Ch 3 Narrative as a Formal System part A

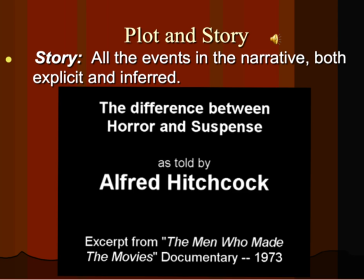(12:22)
Story can be manipulated many, many ways because it plays on a viewer's expectations. So let's watch this little clip.
The essential fact is, to get real suspense, you must let the audience have information. Now let's take the old-fashioned bomb theory.
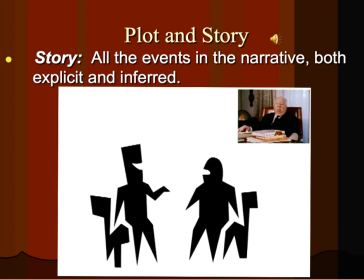(12:50) You and I are sitting talking, we'll say, about baseball. We're talking for 5 minutes.
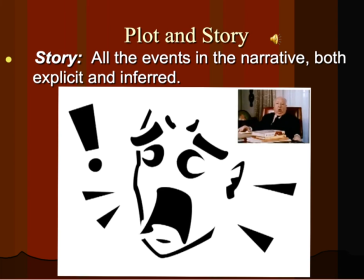(12:57) Suddenly a bomb goes off, and the audience have a 10-second terrible shock.
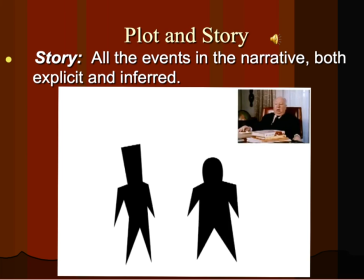(13:04) Now, let's take the same situation.
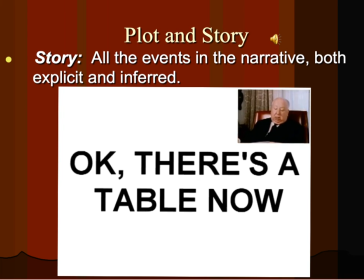(13:08) Tell the audience at the beginning that under the table, and show it to them, there's a bomb,
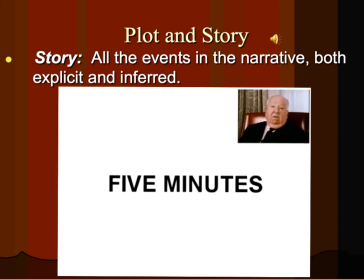(13:15) and it's going to go off in 5 minutes. And we talk baseball.
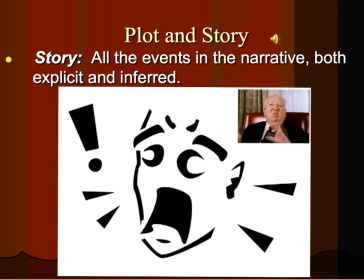(13:20) What do the audience do? They're saying, don't talk about baseball. There's a bomb under there. But they're helpless. They can't jump out of their seats up onto the screen and grab hold of the bomb and throw it out.
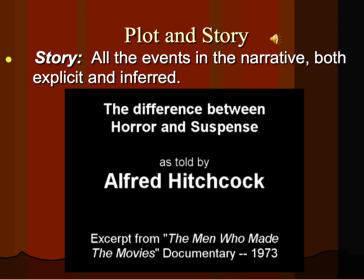(13:33)
All right. So, and by the way, I stole that off of YouTube. Those are not my special effects and graphics on that video, believe me. So this has to do with how much information you give the audience, which can involve,
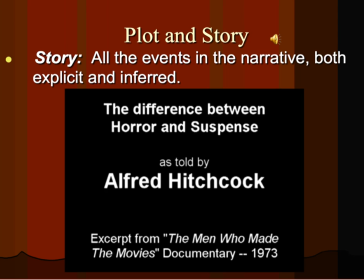(13:53)
what the audience infers happens, what the audience knows happens, what the audience sees, what they don't see. All of these things have to do with story and, to an extent, plot.
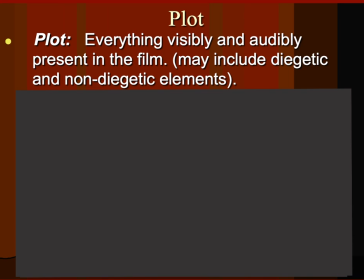(14:06)
Plot is everything visibly and audibly present in the film. It includes diegetic elements and non-diegetic elements, but it's everything that you see and hear, whether it's diegetic or non-diegetic. It does not include inferred events.
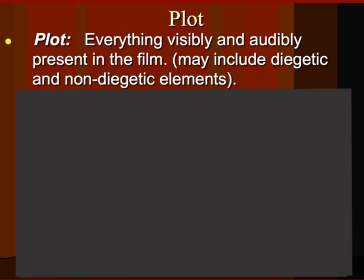(14:23)
So plot is like the whole enchilada except for the inferred events. And what some people often are confused by is, hey, why are things like credits, things that are non-diegetic,
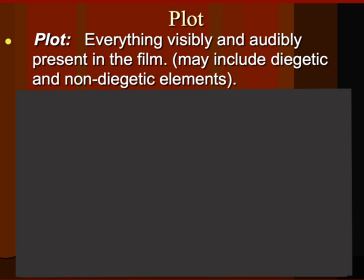(14:42)
why are those considered part of plot, right? And I'm going to show you a little clip here. I may turn down the volume because it's a little much.
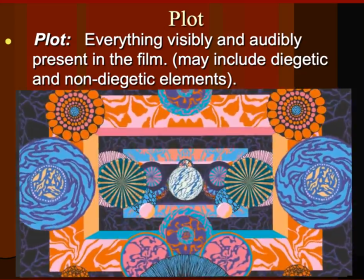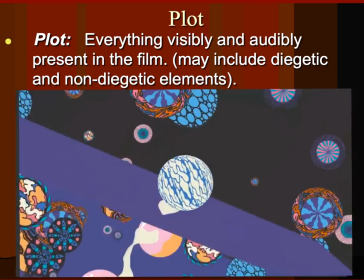(15:00)
Alright, these are credits to a film.
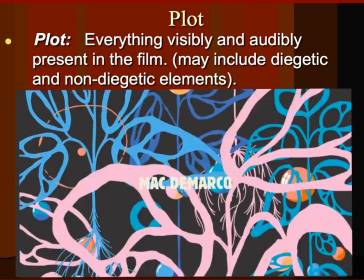(15:05)
And they are pretty gosh darned stylized, wouldn't you say?
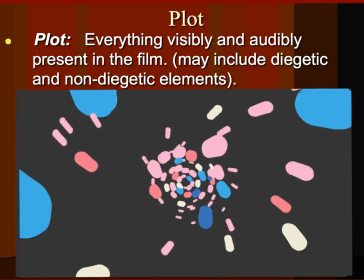(15:11)
Like an acid trip, basically, going on here. If you're watching this at home,
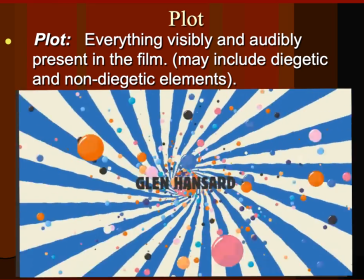(15:20)
is this not giving you some feeling, some vibe for what the film is going to be like if you're watching this thing?
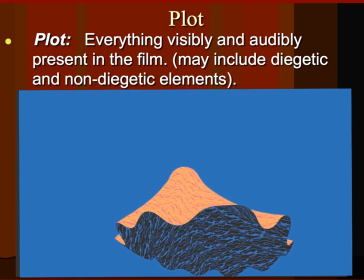(15:29)
Yes, I think it is. You were about to see something pretty bizarre, pretty psychedelic, right?
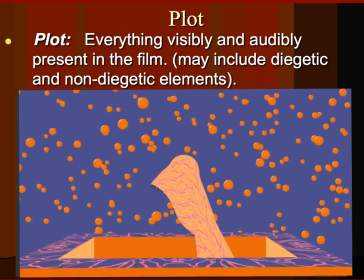(15:36)
Maybe something from the 60s. Maybe something, who knows?
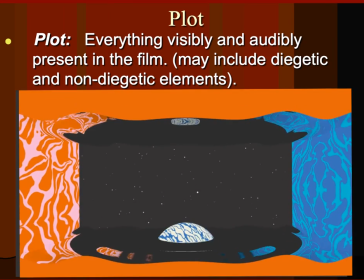(15:42)
So, if the credits give you an impression of what the film coming at you is going to be like, then they are in fact affecting you, the viewer. They are affecting your understanding of the film, and they are part of the plot because they are
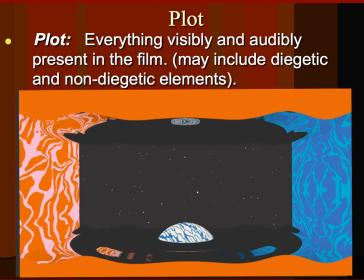(15:59)
creating basically meaning in some way, shape, or form.
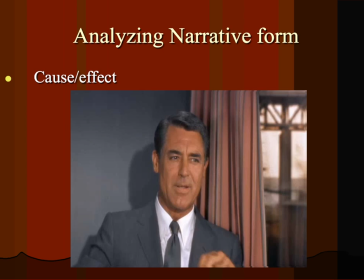(16:05)
Now, when we talk about narrative form, we talk about cause and effect.
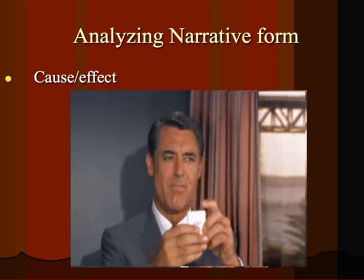(16:11)
Now let's watch this little scene. I'll turn up the volume again.
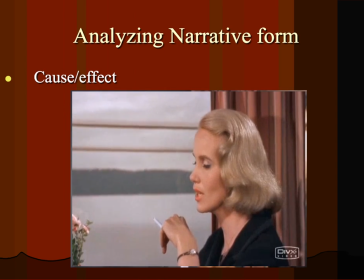(16:20) Trademark. Rot. Roger O. Thornhill. What does the O stand?
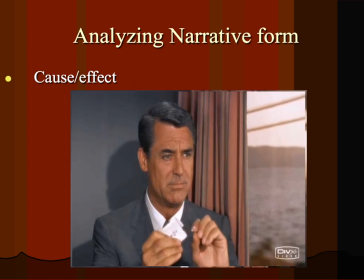(16:25) Nothing.